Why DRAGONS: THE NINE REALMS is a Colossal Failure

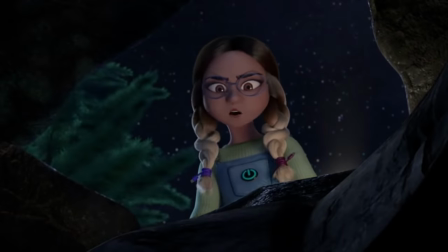986s
Again, I found her to be the most endearing out of the four, but she doesn't really get much screen time until Featherhide, so more on that later.
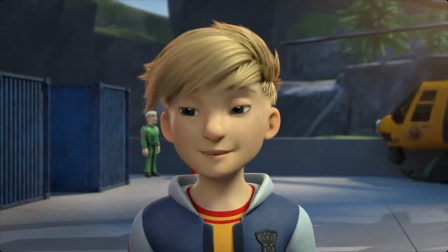992s
We're only 5 minutes into the episode, and by now you may have noticed one of the most glaring problems that I and many other fans have with its production.
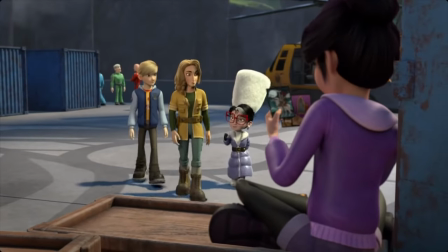1000s
Let's see if you can guess what it is. Okay, keep looking around. Little longer.
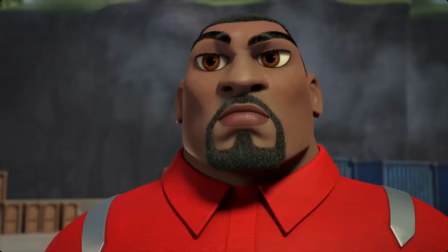1006s
What about this shot? Notice anything? Yes. Why does everyone look so fucking weird?
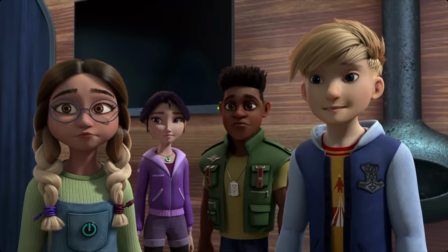1015s
These character models are abysmal. Everyone looks like they're still stuck in the rendering stage.
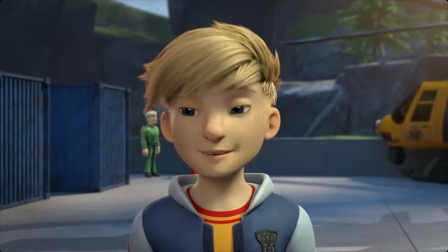1020s
They look like fucking concept art. The only one who looks even comparable to the other dragon shows is Tom.
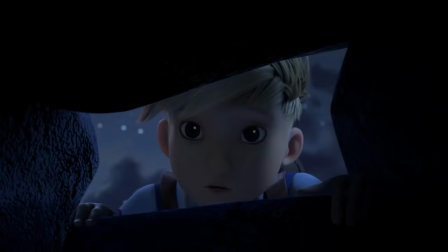1028s
His proportions, his rendering, his features, they look like they might belong in Race to the Edge.
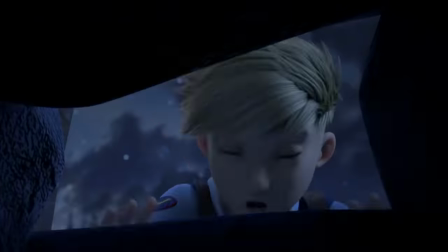1033s
He's the only one they spent time on. Everyone else looks like a goddamn plastic action figure.
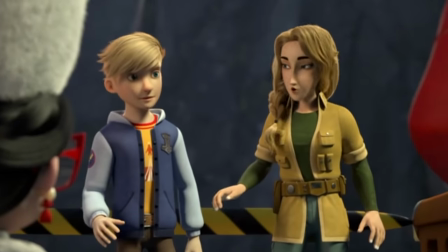1038s
Like, look at him next to his mom. Why does she look like that? They don't even look like they're from the same damn animated show.
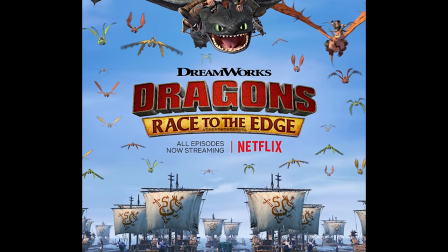1044s
Let alone she gave birth to this fucking e-boy. I don't mean to idolize Race to the Edge for the billionth time in the first half of this video, but I'm gonna do it anyway.
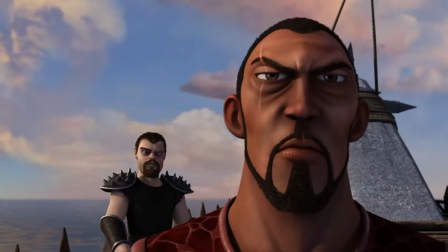1053s
Race to the Edge had some weird character designs. I'm not gonna deny it.
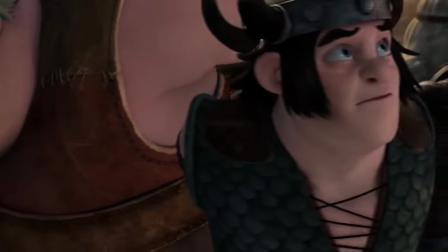1056s
There were times when the producers were lazy with extras, there were certain characters that looked more distinguishable than others,
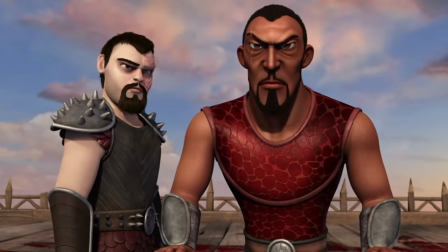1062s
but there was never a time in that show where a character looked like they genuinely did not belong in that universe.
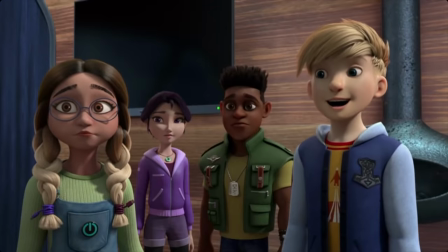1068s
Everyone looked like they were from the same show. Tom visibly stands out from the other characters and not in a good way.
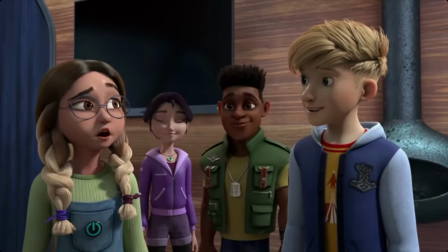1076s
Either make him as cartoonish as everyone else or make everyone else look like human beings.
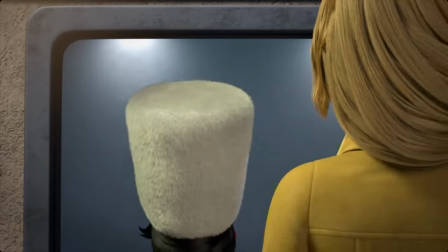1081s
Do not put effort into only your protagonist and say fuck it when modeling everyone else.
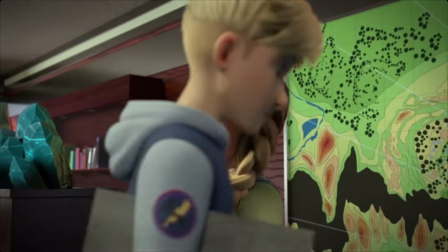1087s
And speaking of their models, I hate them. Like I said, the only character whose design I didn't totally hate was Alex.
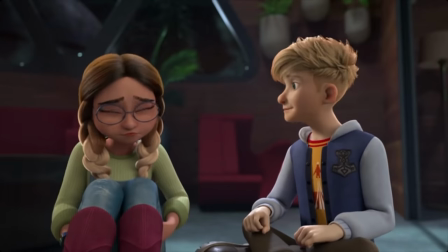1093s
Yes, she's freakishly cartoonish compared to Tom, but there's personality in her design.
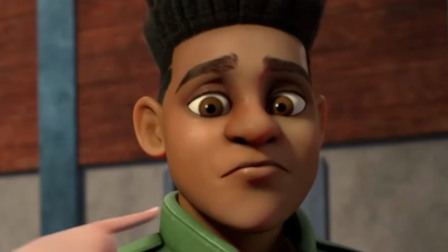1098s
D'Angelo looks generic and plasticky, and June looks like she was designed by a crackhead.
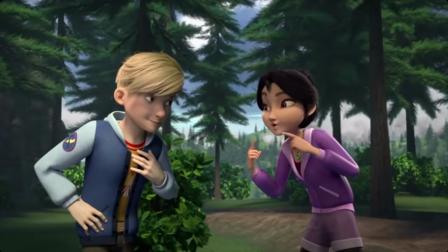1103s
Oh, I know, we're gonna do a color thing with our characters because color means things in stories.
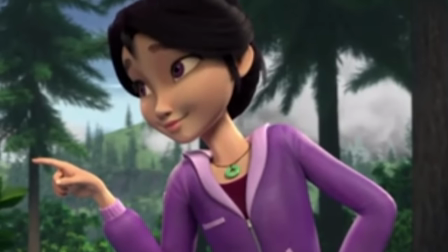1108s
So we're gonna make June wear purple, and because she wears purple, let's make her eyes purple.
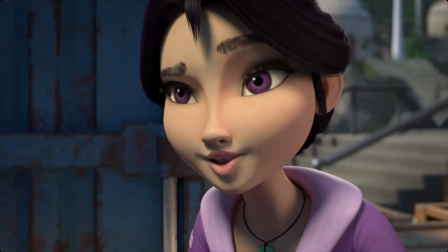1113s
Why the fuck are her eyes purple?
Big purple eyes waving.
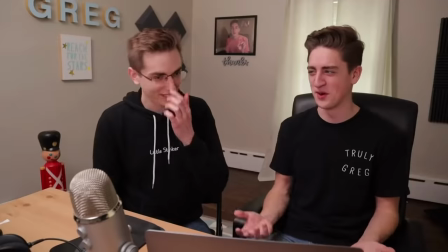1117s Her eyes were waving? They're purple. Yeah. Whoa, what the fuck?
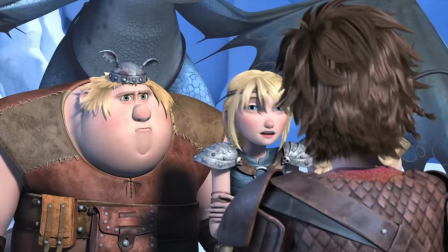1122s
In Race to the Edge, not only were the main characters' designs realistic and consistent in the confines of their animated world,
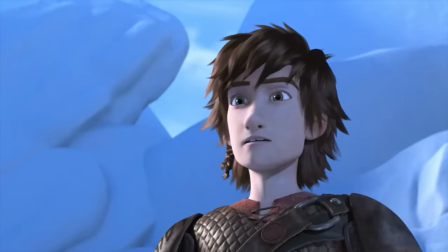1128s
but they were strategically designed to mirror their unique dragons in a non-obnoxiously obvious way.
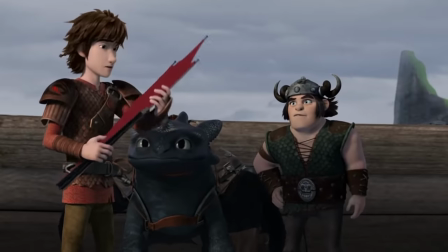1134s
Hiccup wears red because Toothless's tail fin is red. Stormfly is blue, so Astrid wears blue.
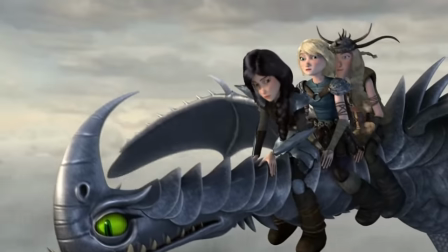1139s
Meatlug is brown, so Fishlegs wears brown. Razor Rips are silver, so Heather and the wing maidens wear silver armor.
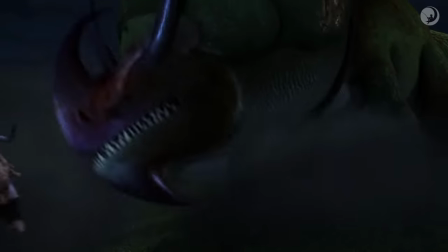1146s
Skull Crusher is green, so Stoic wears green.
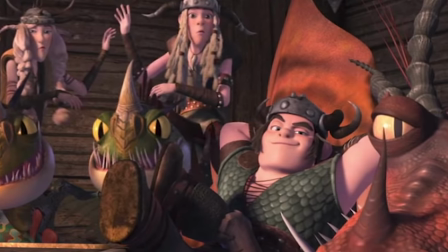1148s
The only real exceptions to this are Snotlout and the twins, but even then it could be said that the twins mirror Barf and Belch's horns with their helmets,
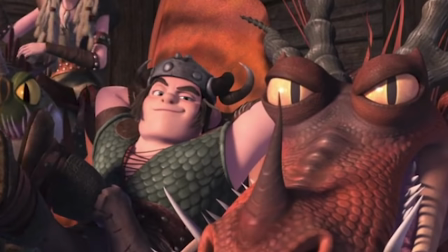1156s
and Snotlout mirrors Hookfang's scale patterns with the texture of his armor. My point is, Race to the Edge actually fucking tried.
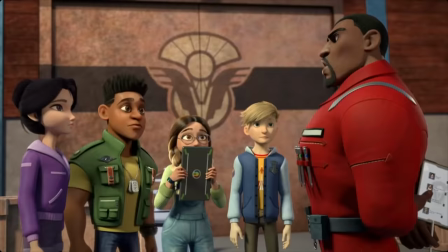1163s
You know stuff like character design is supposed to matter, right? Don't worry, we'll get into the stupid designs of the dragons later,
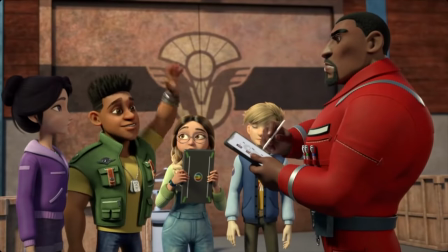1169s
but this is the introduction to your brand new blank slate show, and you're blowing it so fucking hard.
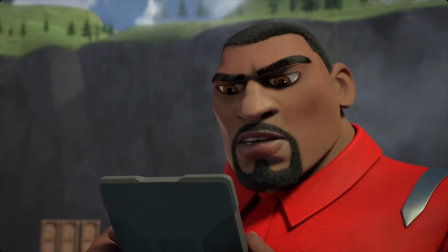1175s
I actually have a friend who's about to graduate with a degree in animation,
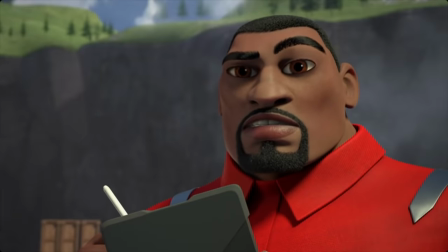1179s
and I sent her the trailer of this show for her to react to, and her response was, "That's a hot pile of shit."
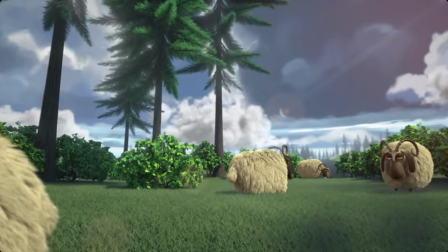1185s
You know what I can say about the Nine Realms that I can't say about Race to the Edge? Is the fact that the Nine Realms actually has blades of grass.
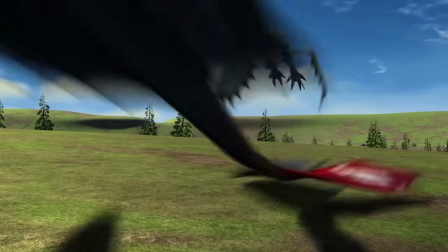1192s
It was refreshing to see. Riders, defenders, and Race to the Edge never had actual grass. So, fine. Good job. I'm so proud of you. But goddamn, is this what comes at the expense of having grass?
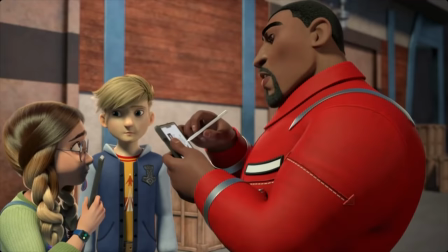1204s
Everything looks like shit. So the kids are told that they have 3 rules. 1, go to school.
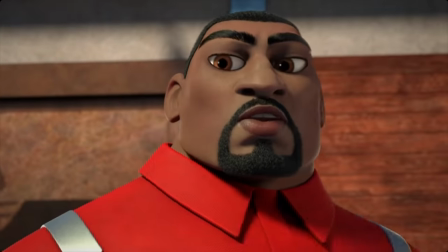1209s
2, stay away from the fissure. And 3, make sure you stay away from the fissure.
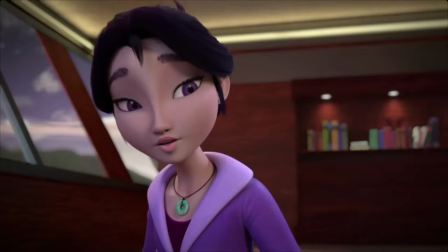1215s
Only they aren't shown going to school even once in the entire season.
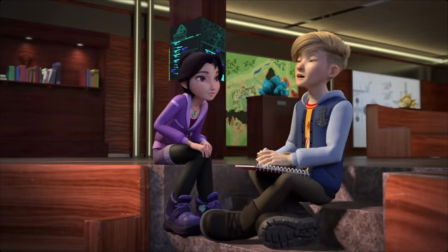1219s
They hardly even go into this room that was designed specifically for them to stay in all day.
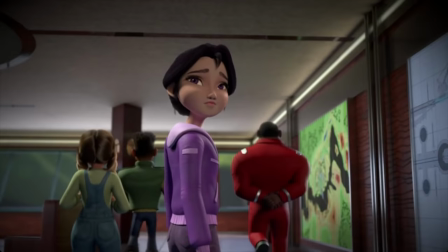1224s
They're pretty much allowed to run around and do whatever, I guess.
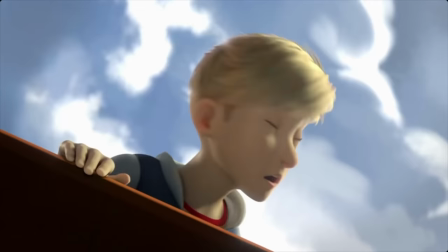1227s
Anyway, surprise, surprise, Tom gets into some shit right away when he steps outside, and 10 seconds later, there's an earthquake.